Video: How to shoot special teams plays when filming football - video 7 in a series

Okay, now we move on to special teams, which is obviously a very important part of a game. Coaches will tell you special teams plays help you win games, so we want to be sure we film those properly. And we're talking, of course, about kickoffs, field goals, and punts, which we're going to do in that order. We're going to start with kickoffs, and before we look at some of the concepts as to how to shoot them, I just want to mention that part of the way that you shoot kickoffs depends on who you're shooting for, which team you're filming for. If a coach has hired you, you want to pay attention to which team is his and you're going to shoot accordingly. In other words, if you are working for the team that's kicking, then you're going to want to hold on these guys a little bit longer after the kick, stay with them, so the coaches like to see how they're blocking, how they're running down the field to cover the kick. If you're filming for the team that's receiving the kickoff, you want to get away from the ball a little sooner. You want to get yourself centered on the returner and the blocking so coaches can watch how they're setting up the return. So that's the main thing I want to talk to you about on camera before we go to some plays. So right now let's go take a look at how we handle some of the kickoffs and some of the fundamentals to shooting them properly.
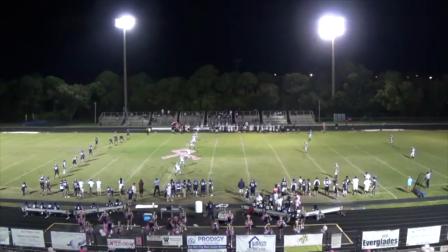You heard a lot about pre-snap framing in the previous section, and you're going to hear about it more here in special teams.
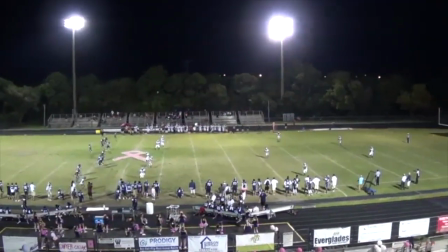I'm starting with this kickoff because it further demonstrates the need to see detail as opposed to all the players.
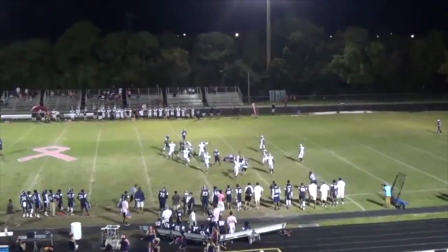This is simply too wide, and we don't ever get close enough to see a jersey number.
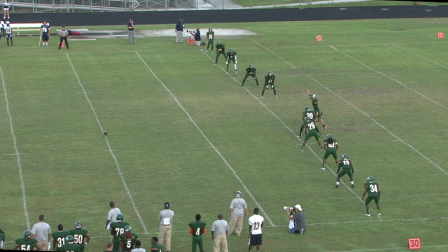Instead, let's frame kickoffs this way, with all 11 players on the kickoff team present and little dead space behind them.
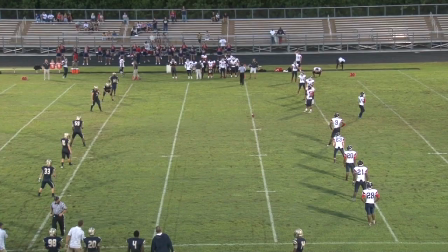If you'd like, you could even include the first line of blockers on the return team, and this could depend on which team you're shooting for, as I said before, but anything wider than this and you risk losing detail.
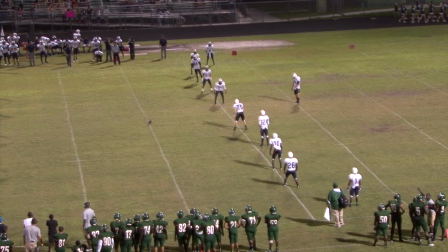Let's take this example in a game I shot. And it's important to know here that I'm shooting for the team in white, so it's going to affect how I shoot when they're kicking versus when they're receiving.
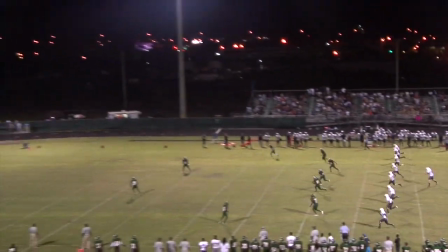So here they are kicking, and notice how I keep all of the coverage team in the shot by widening out as the ball travels.
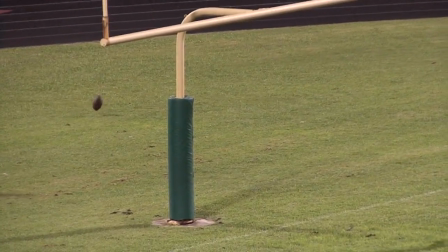Then as the ball descends, I start to push in, although there's no return.
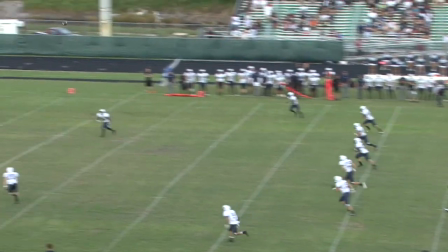Now when the green team kicks off and the white team is receiving, I get to the returner a lot faster, careful to include some blockers in the shot.
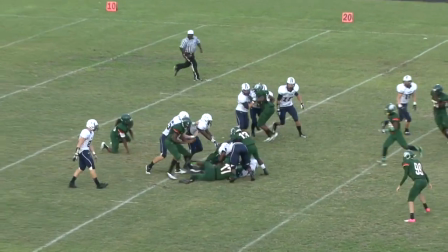As the play continues, I push in for more detail, essentially treating it like a running play.
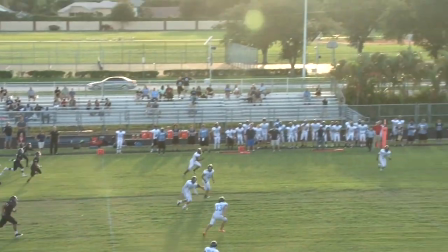Can you guess who we're shooting for in this play? Regardless, it's a good example of how to handle kickoffs.
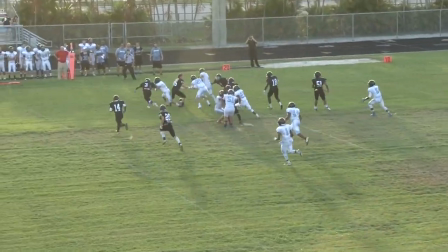You can zoom out some on the kick, find the returner and blockers, and then push in to center the action.
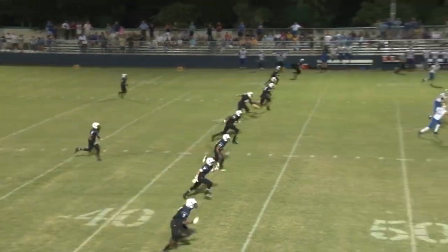One more example here just so you can get a good feel for how this works. This is a good job by the cameraman keeping as many players in the shot for as long as possible,
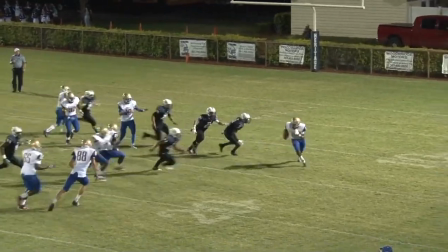while also finding the returner and tracking him properly on the run back. This is how it's done.
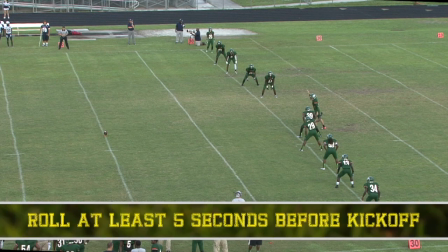A few extra things to be aware of now. We want to roll at least 5 seconds before the kickoff in the same way we want to roll 5 seconds before a play.
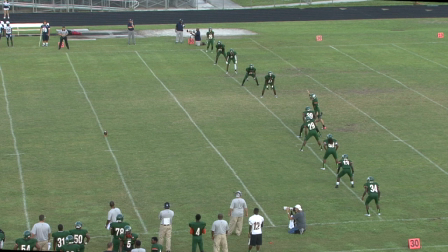It's pretty easy to know when to roll when a team is lined up this way, but what about when they line up like this?
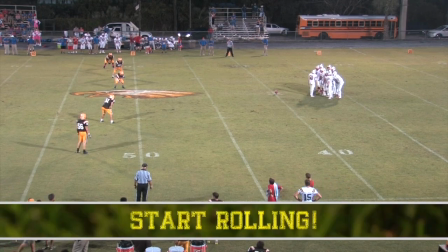Answer: start rolling, because this may happen.
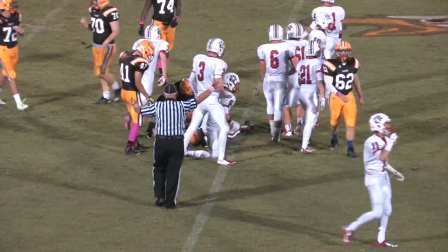The quick surprise kick is something more teams are doing, and in this game, the same team did it twice.
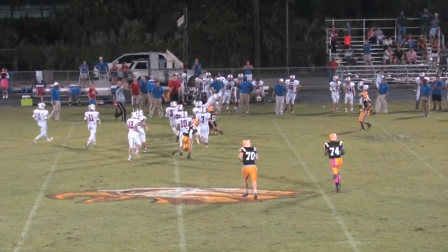If you waited until the players spread out wide before rolling, you'd have missed it. So err on the side of rolling for too long instead of risking missing the kick.
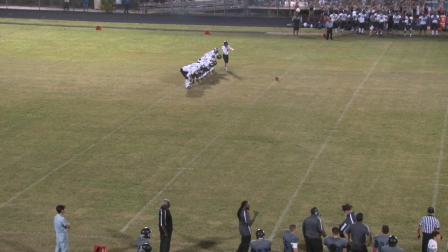The worst case scenario is what happened here.
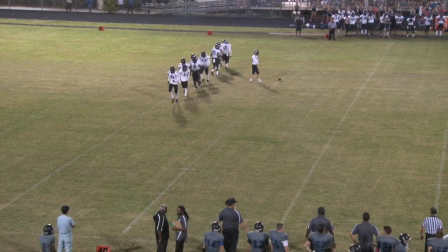You'll start rolling anticipating a surprise kick, but you'll simply end up rolling and watching the players line up properly.
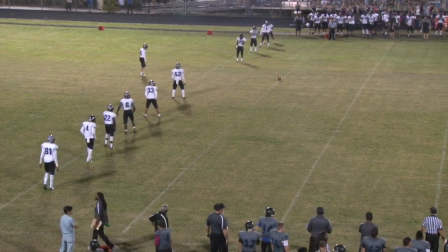It's certainly better than missing the kick. Let's let this kick play out now, and you can once again see the concepts in play.
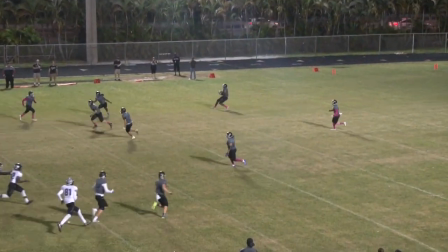This cameraman didn't zoom out to see the coverage running down the field, but he got to the receiver and tracked the action accordingly. One thing we can't forget about with kickoffs is onside kicks, and that of course is when the kicking team is going to try to kick the ball 10 yards and fall on it so they can recover the ball and retain possession.
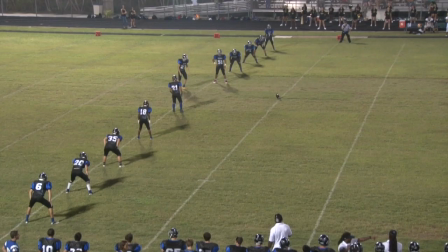And not much difference on the approach.